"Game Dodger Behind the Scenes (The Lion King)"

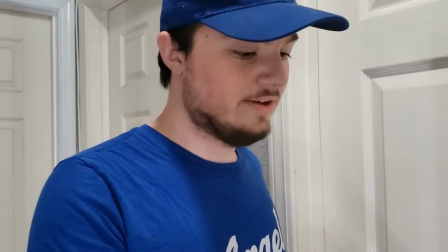0:02 Long live the king.
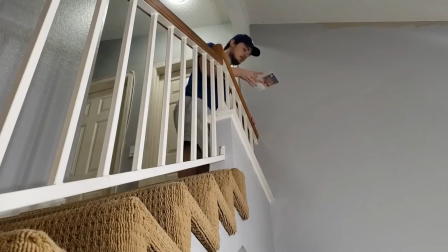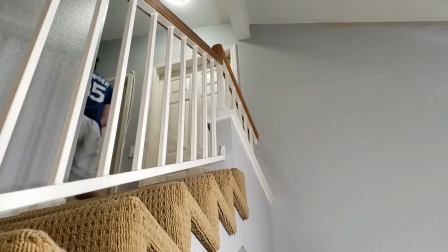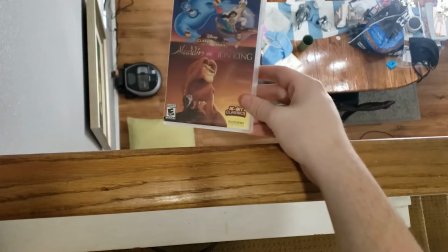0:17 Okay, first I'll be recording the impact the game makes with the pillow, and then afterwards I'll uh...
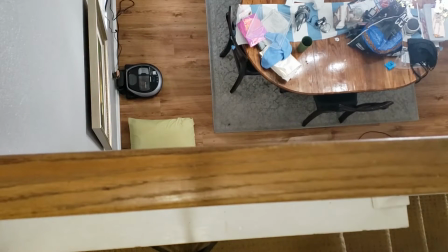0:27 There you go. Oh. Might want to do a couple more shots like that.
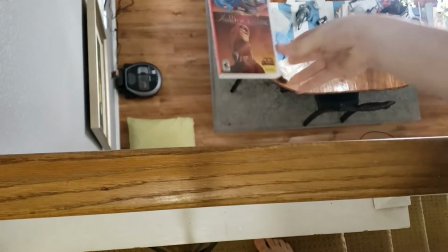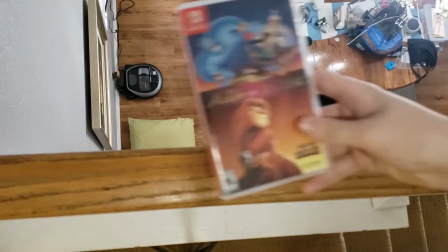0:46 go okay okay oh careful on
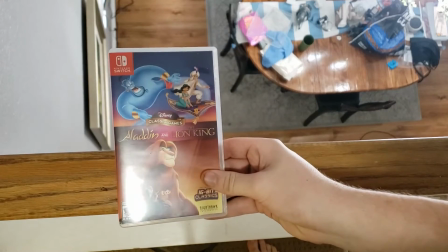0:52 those stairs all right and oh
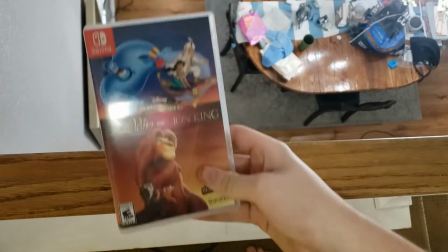0:59 all right and all
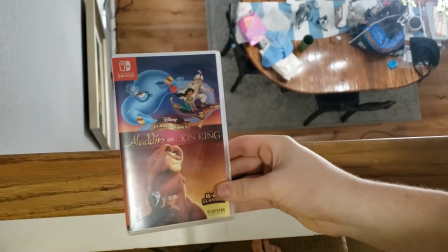1:12 right and
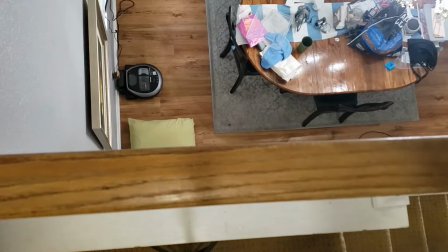1:15 I think that should just about do it now I just need to take a photo of the shot
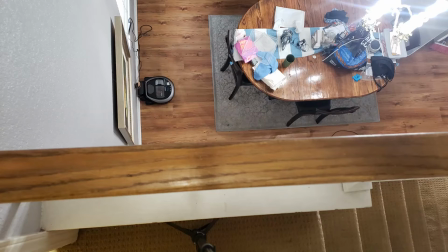1:20 without the pillow and that was what i did i took a photo of that same angle without the pillow and
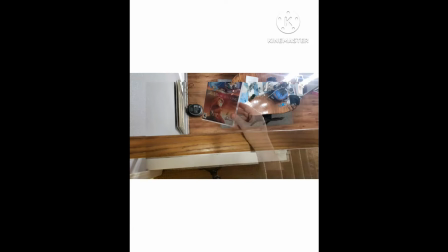1:29 later on i did some green screen editing so that the pillow was edited out and the game drops onto the floor at least that's what it looks like but of course i had to slow it down
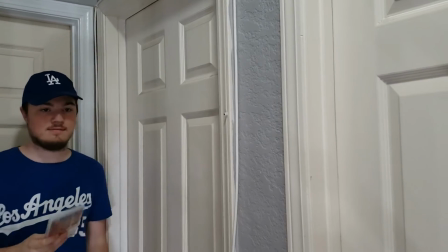1:43 and zoom in on it now let's look at the other shots of me holding the game and then throwing it down
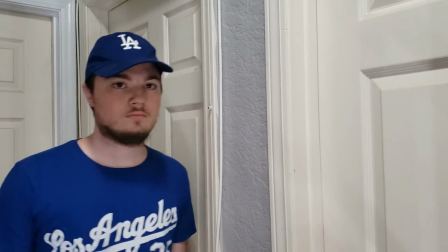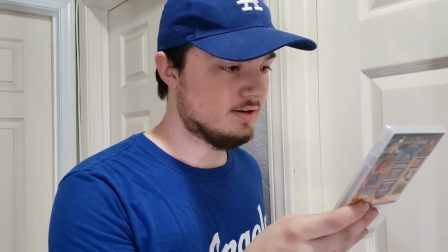1:58 long live the king
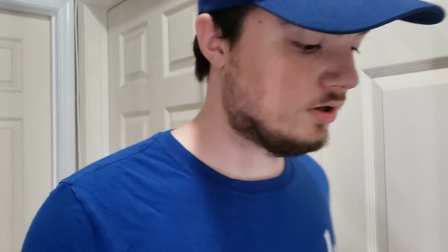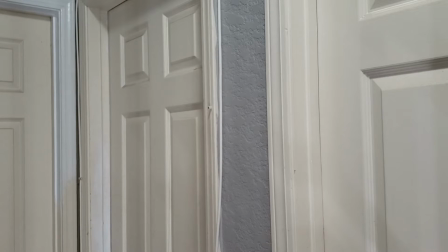2:06 okay i'm gonna try that again with these other shots i wanted to make sure i wasn't damaging the case too much the game card was
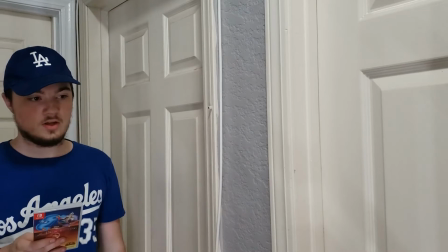2:15 not inside the case i just wanted to make sure nothing was going wrongly so i had a bunch of pillows down in the spot where it would land
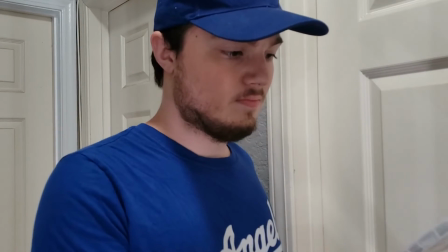2:24 but from that shot in particular because i was not up to the guardrail it was pretty hard to it was pretty
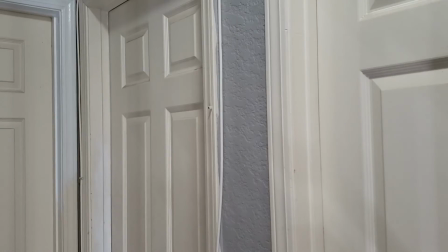2:31 impossible to see where the pillows were so i was just estimating and sometimes i overshoot it.
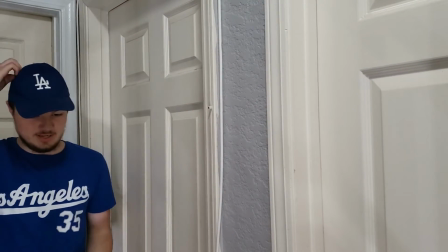2:38 Kind of funny, right?
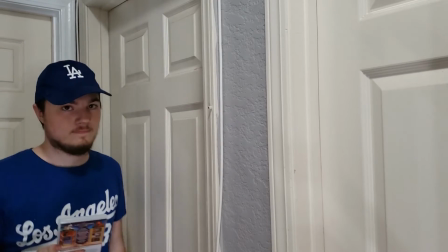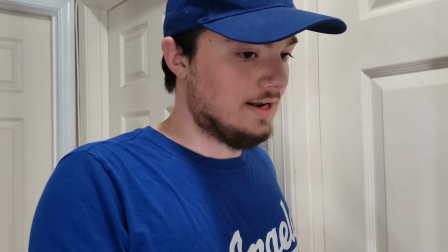2:45 Long live the king.
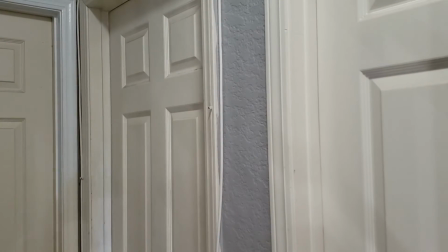2:51 I keep overshooting it. Like it matters since you're not gonna see it.
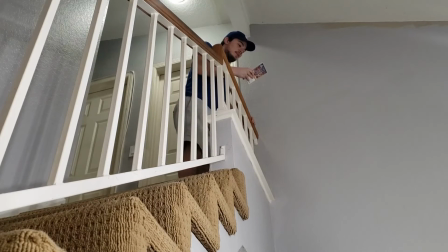3:02 Long live the king.
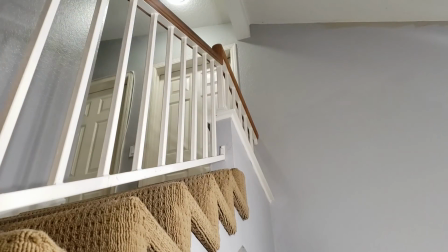3:08 Okay. And for the part where I'm walking away,
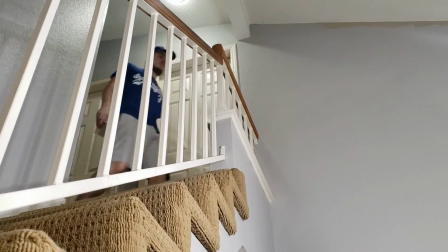3:13 all I really did was slow down this piece of footage like right here I'm actually I was actually going back up the stairs back to position but in the video it looks like I was just walking away from that
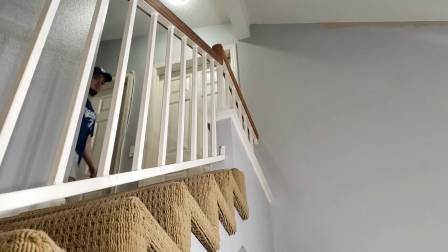3:25 position yeah the power of video
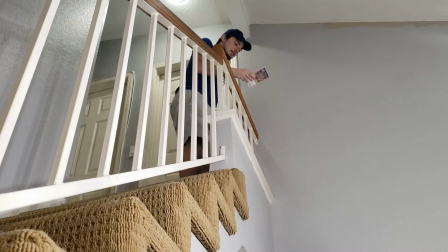3:30 editing gives an illusion and once again I'm throwing the game onto a bunch of pillows
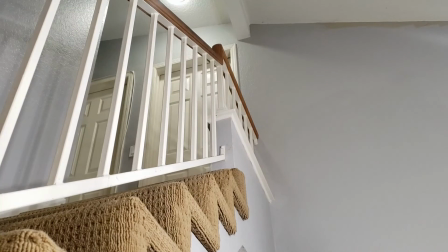3:36 which of course you don't see in the actual video itself yeah props to filmmaking.
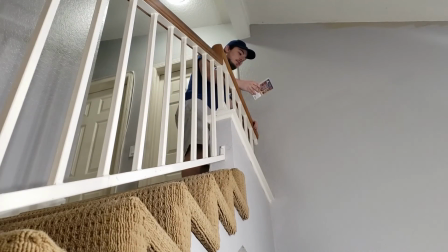3:47 Long live the king.
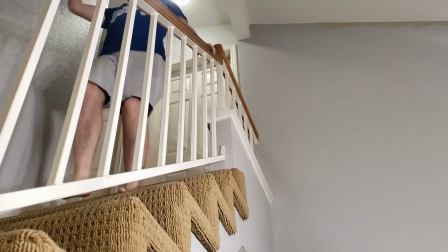3:54 I think I got some already good shots there.